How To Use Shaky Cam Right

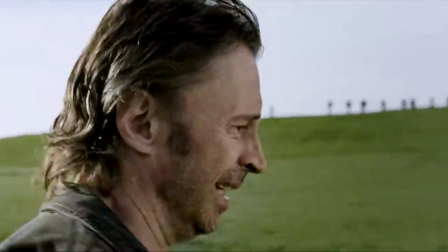(0:00)
Hey guys, Henry here, and welcome to a short video essay on how to use shaky cam right.
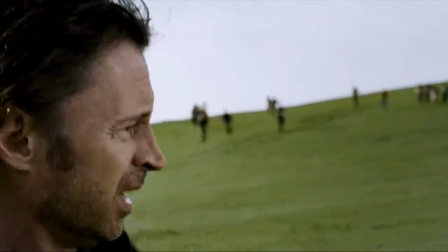(0:05)
The majority of filmgoers, as well as filmmakers in general,
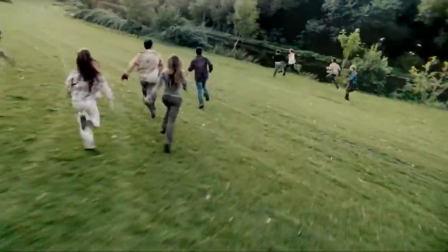(0:09)
have a very firm opinion when it comes to shaky cam, and the opinion, it is a plague.
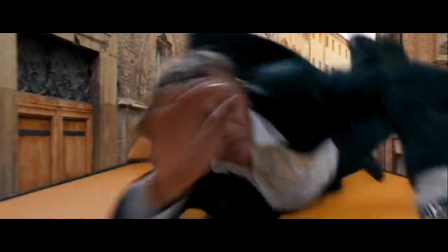(0:15)
That shaky cam is a technique used exclusively by filmmakers who do not know what they are doing,
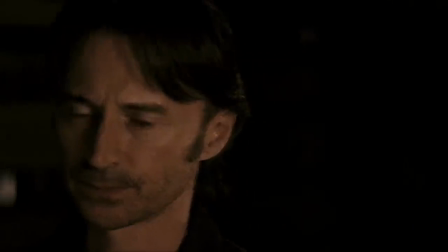(0:22)
and that if a scene uses shaky cam and you remove it, that scene without exception becomes better by default.
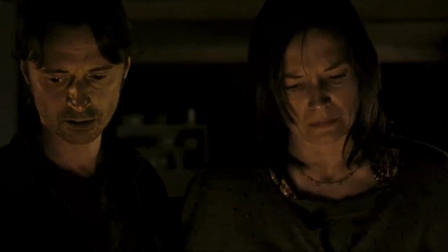(0:30)
In this video essay, I want to explain why that mindset is wrong.
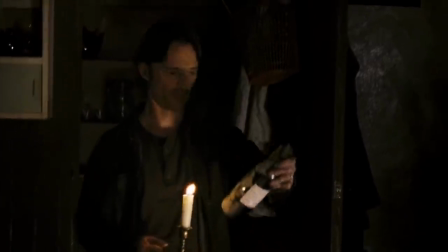(0:35)
Now firstly it is true that shaky cam has been utilised by a great many directors to a very poor standard,
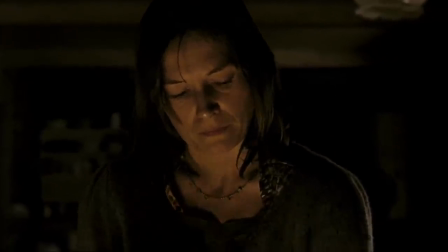(0:43)
take this example for instance.
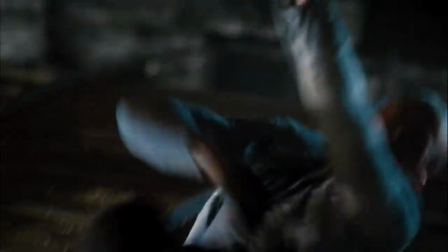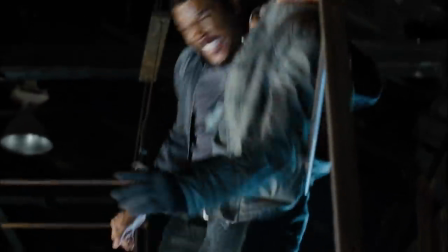(0:53)
As you can see, that example of shaky cam is exceptionally poor,
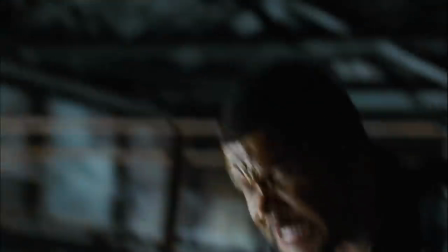(0:57)
it is nearly impossible to decipher what's going on or even who is winning the fight.
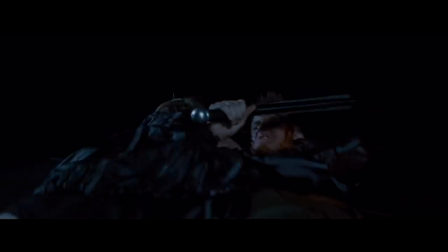(1:02)
Now there are a thousand and one examples of poorly done shaky cam,
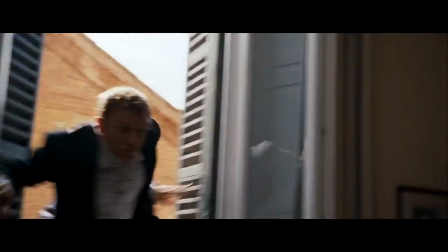(1:07)
but in this quick essay I want to address just one example where it is used,
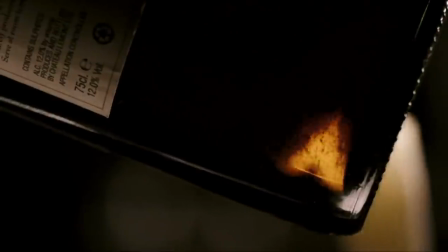(1:13)
and it works, and that example is in the film 28 weeks later.
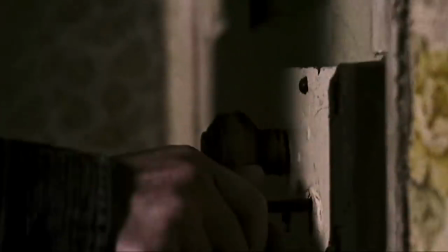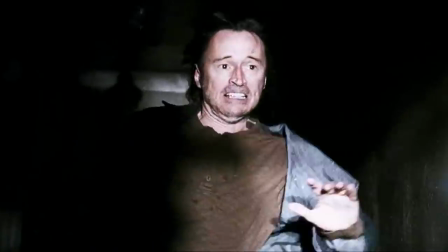(1:26)
Let's watch that again. So as the protagonist is running down the hallway, the camera is stable as it smoothly tracks his movements,
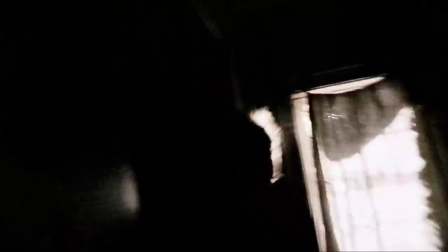(1:34)
and then a few seconds later as a zombie charges down the very same hallway, the camera is shaking and sporadic,
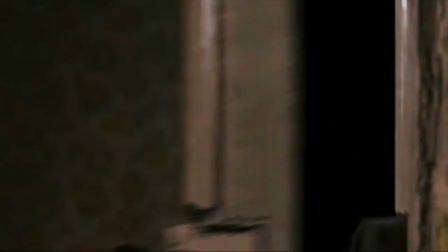(1:40)
in a total contrast to the prior shot, and this contrast between steady and shaky cam is used throughout this entire scene.
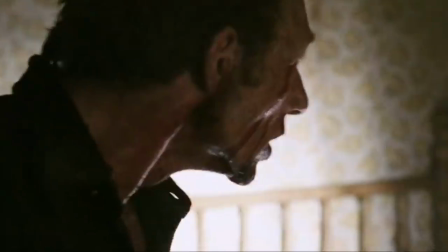(1:49)
We get a steady shot of the protagonist and his wife not moving, it is immediately followed by a quick shot of a zombie where the camera is shaking and he snaps his head around.
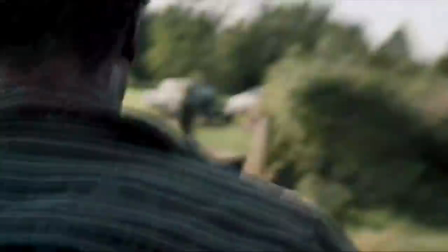(1:58)
We get a steady shot of the protagonist running in a field, it is immediately followed by a shaking shot from behind a zombie.
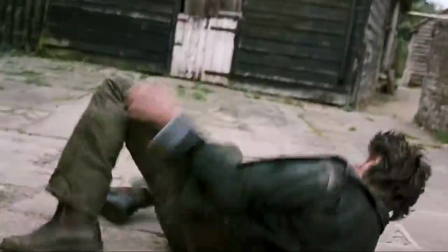(2:05)
I think part of the reason why this scene is nowhere near as nauseating as other examples of shaky cam is because the technique is used sparingly,
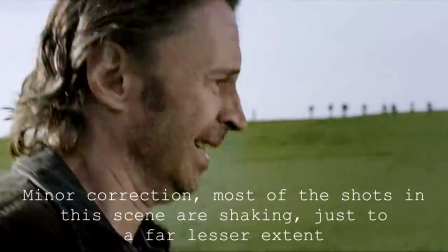(2:14)
most of the shots are not shaking at all and are quite easy to decipher,
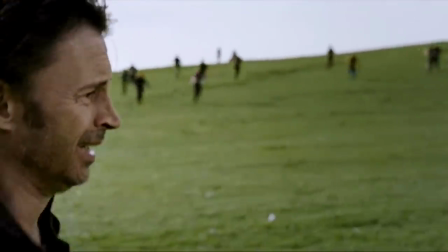(2:19)
but that reason right there doesn't quite explain why this is a particularly effective use of the technique but rather why it isn't a bad one.
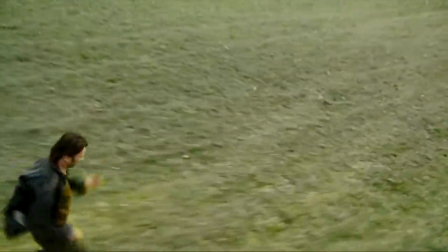(2:27)
So to explain why this is a great example of how to use shaky cam, we need to first understand the effect of the technique.
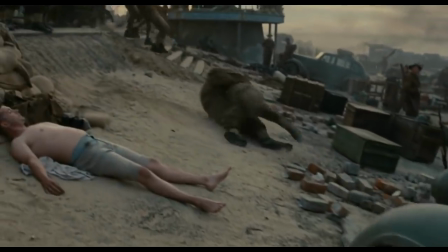(2:36)
Every cinematic technique has an effect, the long shot helps to establish a strong sense of place,
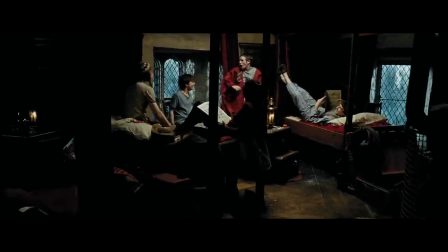(2:43)
a moving camera that doesn't ever stay still helps to create a sense of momentum, but also instability,
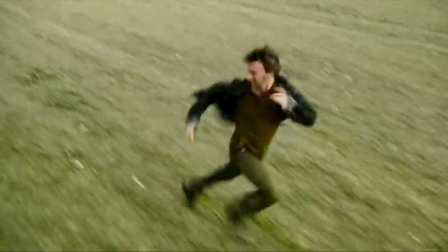(2:49)
as we can never quite find a stable footing. I'd like to argue that the number one effect shaky cam has on an audience, aside from the nausea,
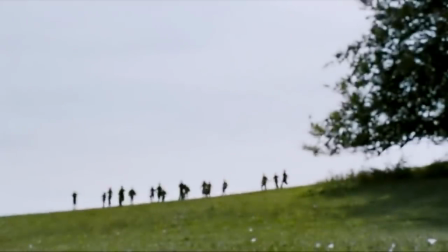(2:58)
is essentially a more condensed effect of the moving shot, it creates a sense of instability.
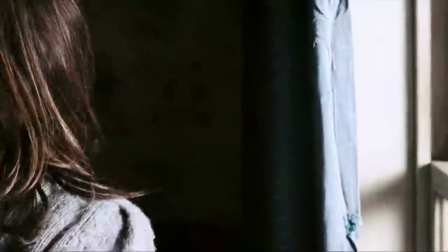(3:05)
So bringing this back to 28 weeks later, we can see why this use of shaky cam is just so provocative.
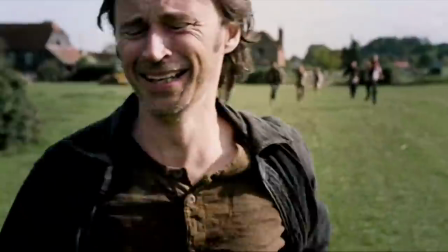(3:12)
In contrast to the steady shots, the shaking shots where the infected other subjects gives them a strong sense of instability,
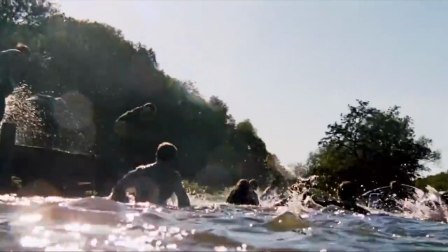(3:21)
and helps to reinforce their feral nature. So what can you take away from this video essay?
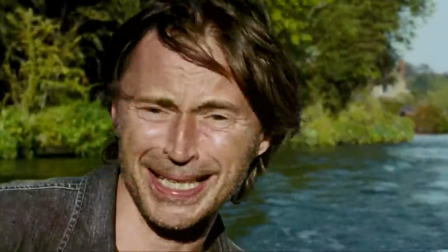(3:27)
Well, shaky cam is just like any other cinematic technique, it has its place in film and when used correctly it can be quite provocative.
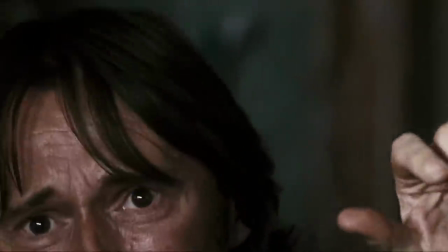(3:36)
The real reason the technique has developed such a poor reputation is because
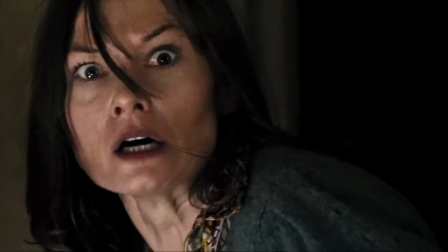(3:40)
the vast majority of people who use it do not understand its effect,
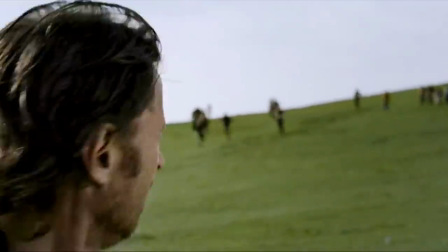(3:45)
and as a result we see it constantly used in scenes where it is detrimental to the overall experience rather than adding to it.
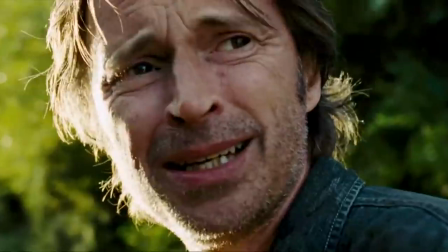(3:54)
So if you have a friend who thinks that Shaky Cam is a plague that without exception needs to be eradicated from all future films,
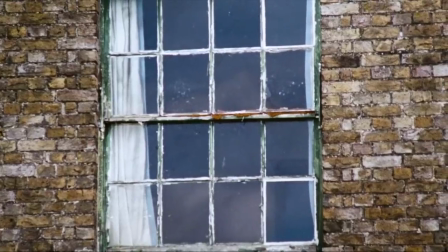(4:03)
feel free to show them this video.